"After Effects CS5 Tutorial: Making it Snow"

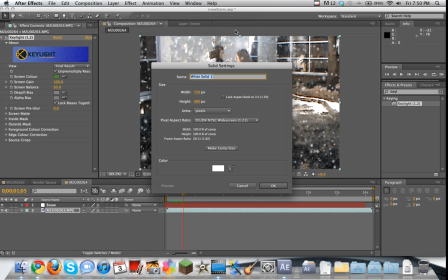493s
Well, all we need to do to fix that is create a new solid and have it white and just call it background.
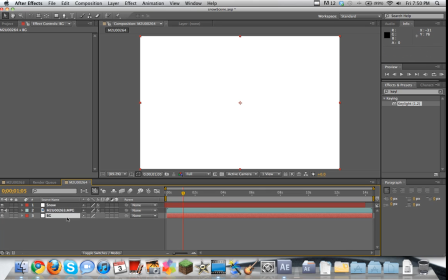500s
And then bring that underneath our footage. And you see there that that worked quite nicely.
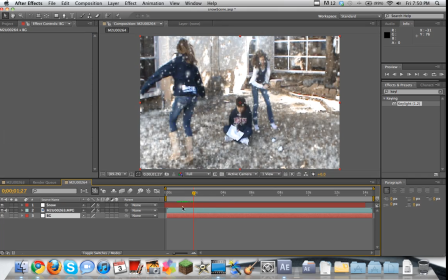507s
And I think it worked a little better in this example, but you can see that the snow is kind of piled on.
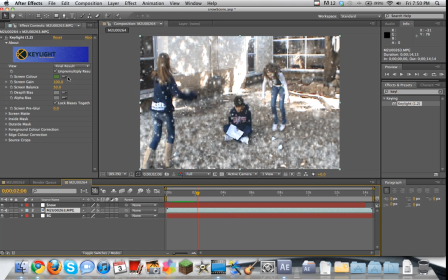512s
And of course, you can mess with this a bit. You may want to go and what am I doing here? Take the selection tool and pick another color that's common. Not that color. Just kidding. And just mess around with it a bit until you get it right. I think this is fine.
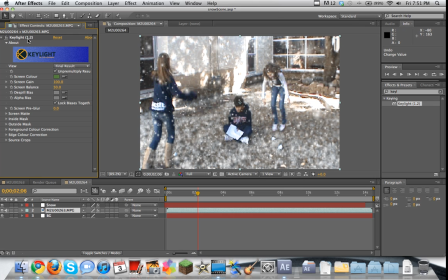529s
Fine. There doesn't need to be that much snow on the ground. And in either way, we can make it look better later.
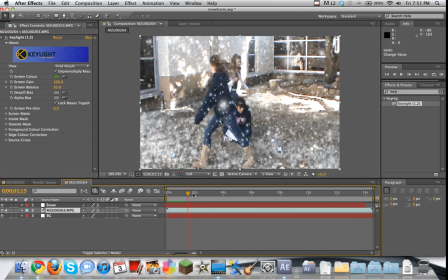534s
So already, we're creating a pretty cool looking effect here.
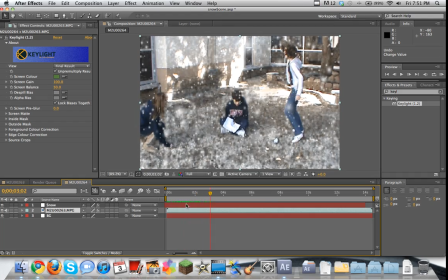540s
Now, I want to go more in depth, but I don't want to go too far in time. So we're going to go ahead and move on to the final part of this tutorial, which is the fact that this doesn't really look that nice simply because the coloring isn't very good.
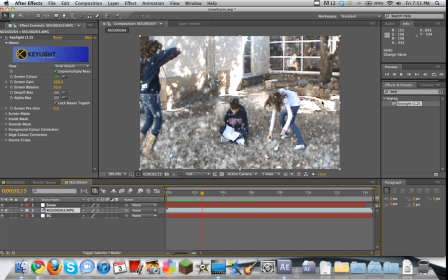552s
You know, it doesn't look like a winter's day with the sun gleaming back here and all just the coloring. So we're just going to create a new adjustment layer and go to Effect, Color Correction, Curves.
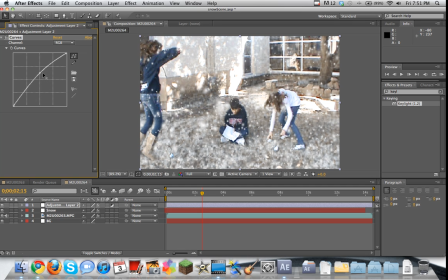565s
And then just grab the RGB channel and just brighten it up a bit. Because snow is quite bright,
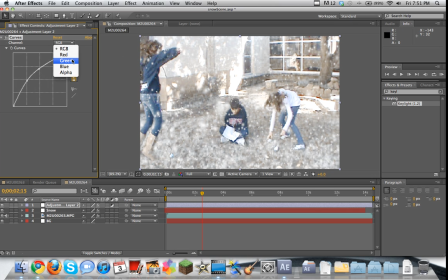571s
especially if it's a sunny day, as suggested here. And then we might also want to go to the blue channel and turn that up. And go to the red channel and turn that down. And then maybe even go to the green channel and raise it just a touch.
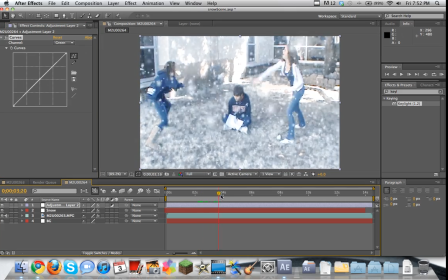588s
So this way we're creating this bluish-green adjustment to the clip that if you see...
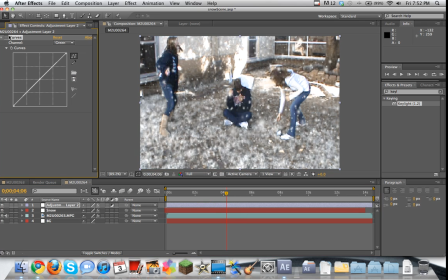593s
Whoa, that was weird. That if you see without it, it doesn't really blend well with the colors, but with it,
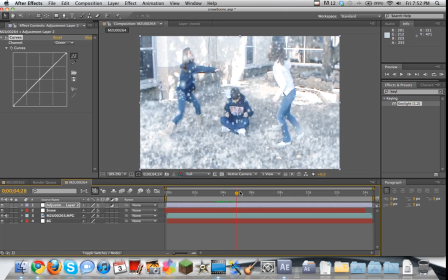600s
it actually doesn't look that bad, and it's kind of convincing that this could be actual snowy day. So yeah, that's pretty much all. As you see here, we have created our snowy scene.
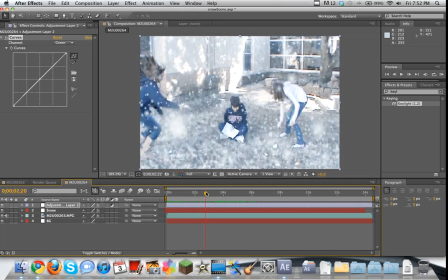611s
And of course, there's a lot more detail you could go into, but this is just a really quick and easy way that I discovered how you could do it. And yeah, I'm pretty sure this is going to conclude the tutorial. Make sure you keep watching, and if you haven't already, hit that subscribe button,
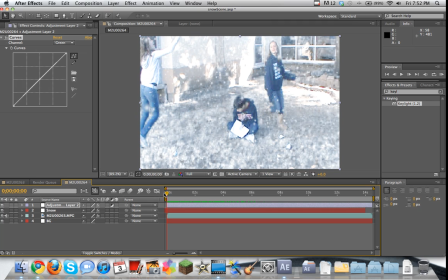626s
because there's going to be more After Effects tutorials coming your way, as well as the continuation of my Java tutorial series, and hopefully many more other tutorials to come. Again, thanks for watching. This has been Basil from TeknoTalk.
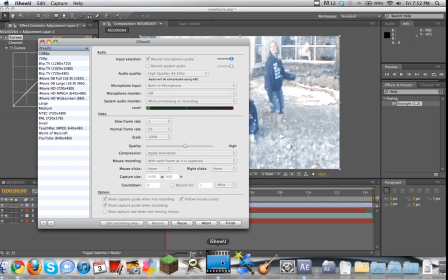637s
See you.